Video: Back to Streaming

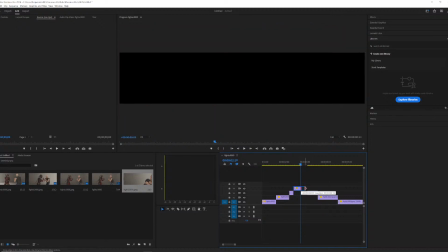69:02 Oh, even
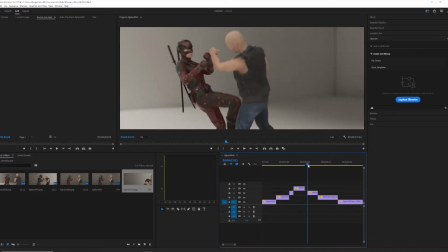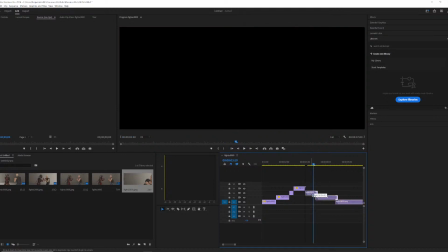69:10 a little bit more to the pace, but
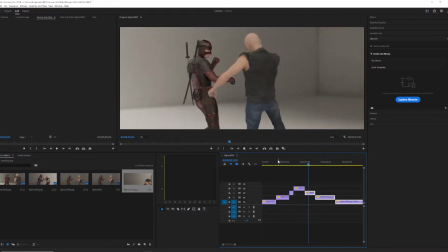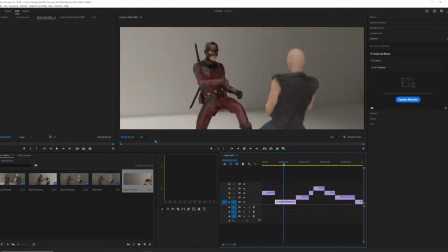69:20 that's the fun part of editing.
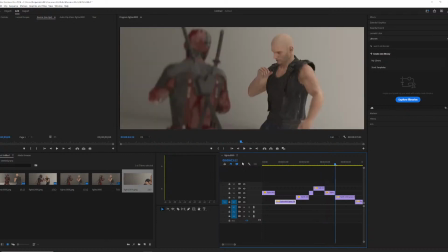69:23 You can edit time and space, even though kind of saw how I can manipulate it.
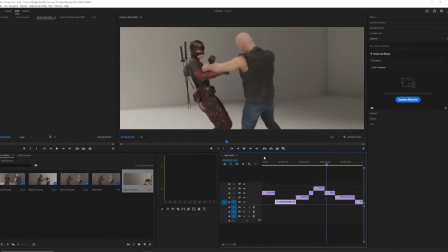69:31 Boom. And you even tell just that.
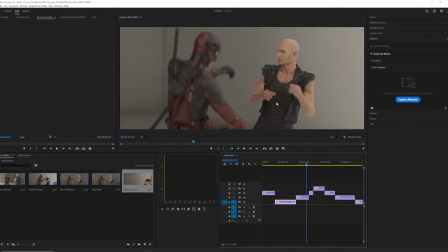69:37 Sorry, I'm just doing the whole Emerald Lagasse thing, but
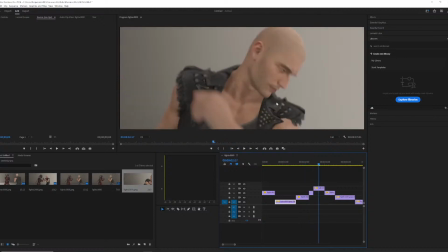69:49 you can tell just adding that close up when there's a hit, just like that. Even adding a couple frames before the audience interprets it, people will see it as one and like that.
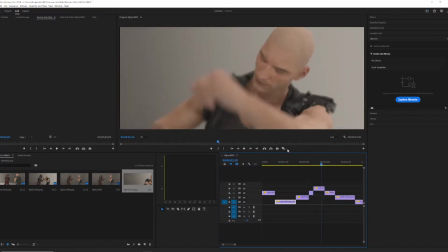70:08 And it just adds an impact too. So you just need the facial expressions.
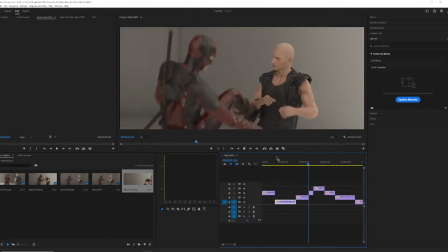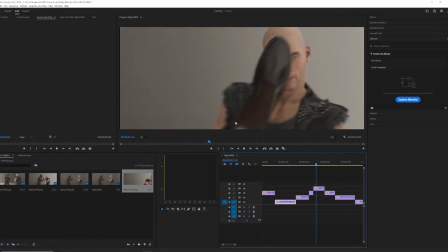70:22 And then, you know, it'll take like a couple of hits, but
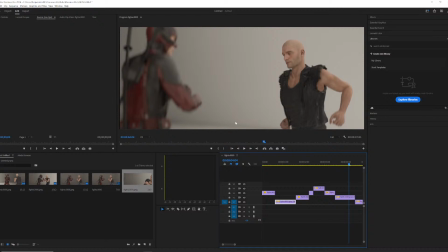70:31 none of that. But if I do like 2 fight scenes or fight animations, there's a moment where it's like breathe and then fight, breathe and fight, and breathe and fight.
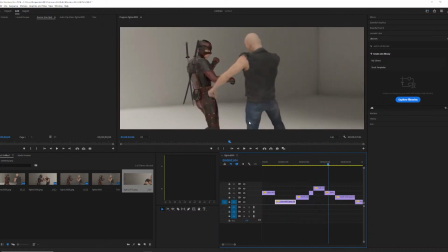70:43 That way I can do multiple I don't have to go through the trouble of making one huge fight scene. I can do multiple fight animations. And
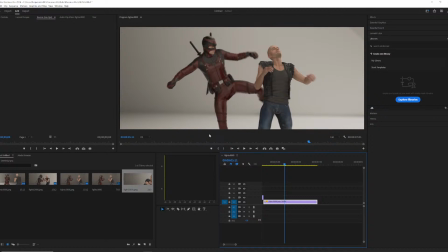70:58 not that, but you see the facial expressions. Maybe someone's frustrated. You show the frustration, show them anger. Boom. You know, like a shot. Facial expressions mean everything. So
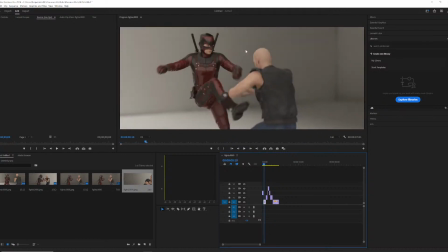71:17 you can tell there's no. It kind of feels a little weird, but I think with the right facial expressions, it would mean a whole lot.
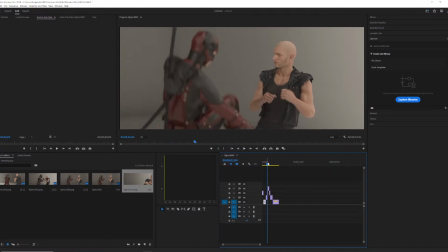71:27 Especially when he gets kicked in the face.
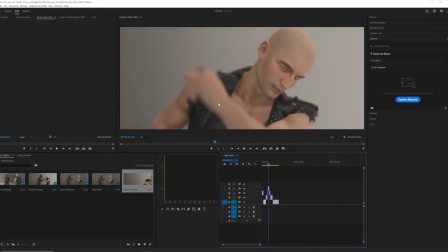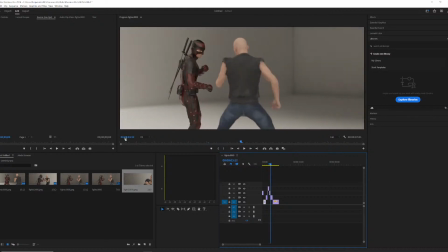71:36 And
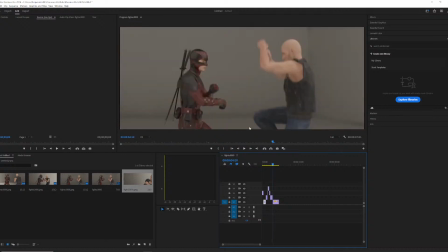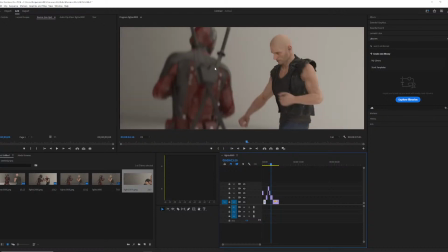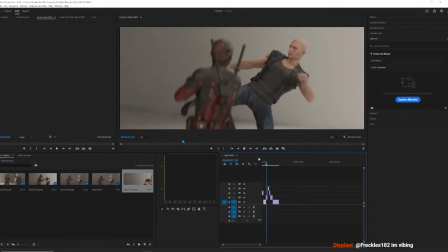71:57 so you just go.
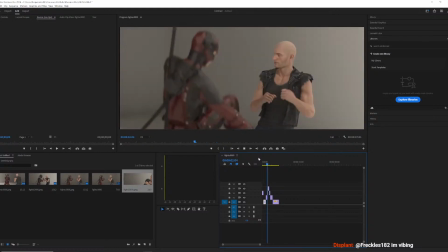And you just feel it right there.
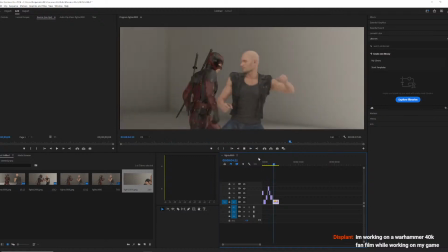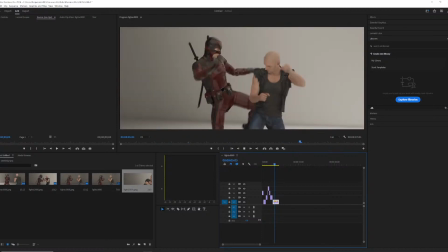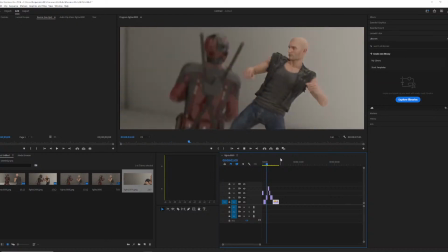72:23 Trying to see. Sometimes
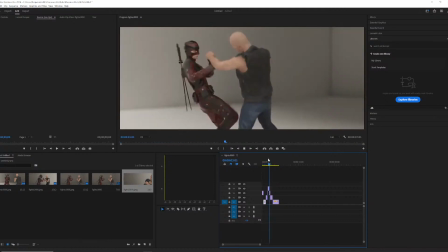72:28 that's it. It's okay. You know, it's all right.
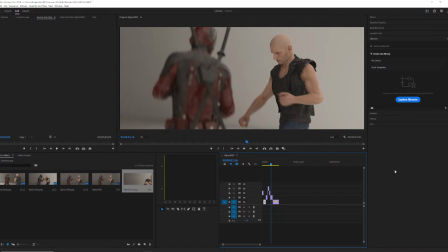72:37 I working on Warhammer 40K fan film. Oh, all right. Huh.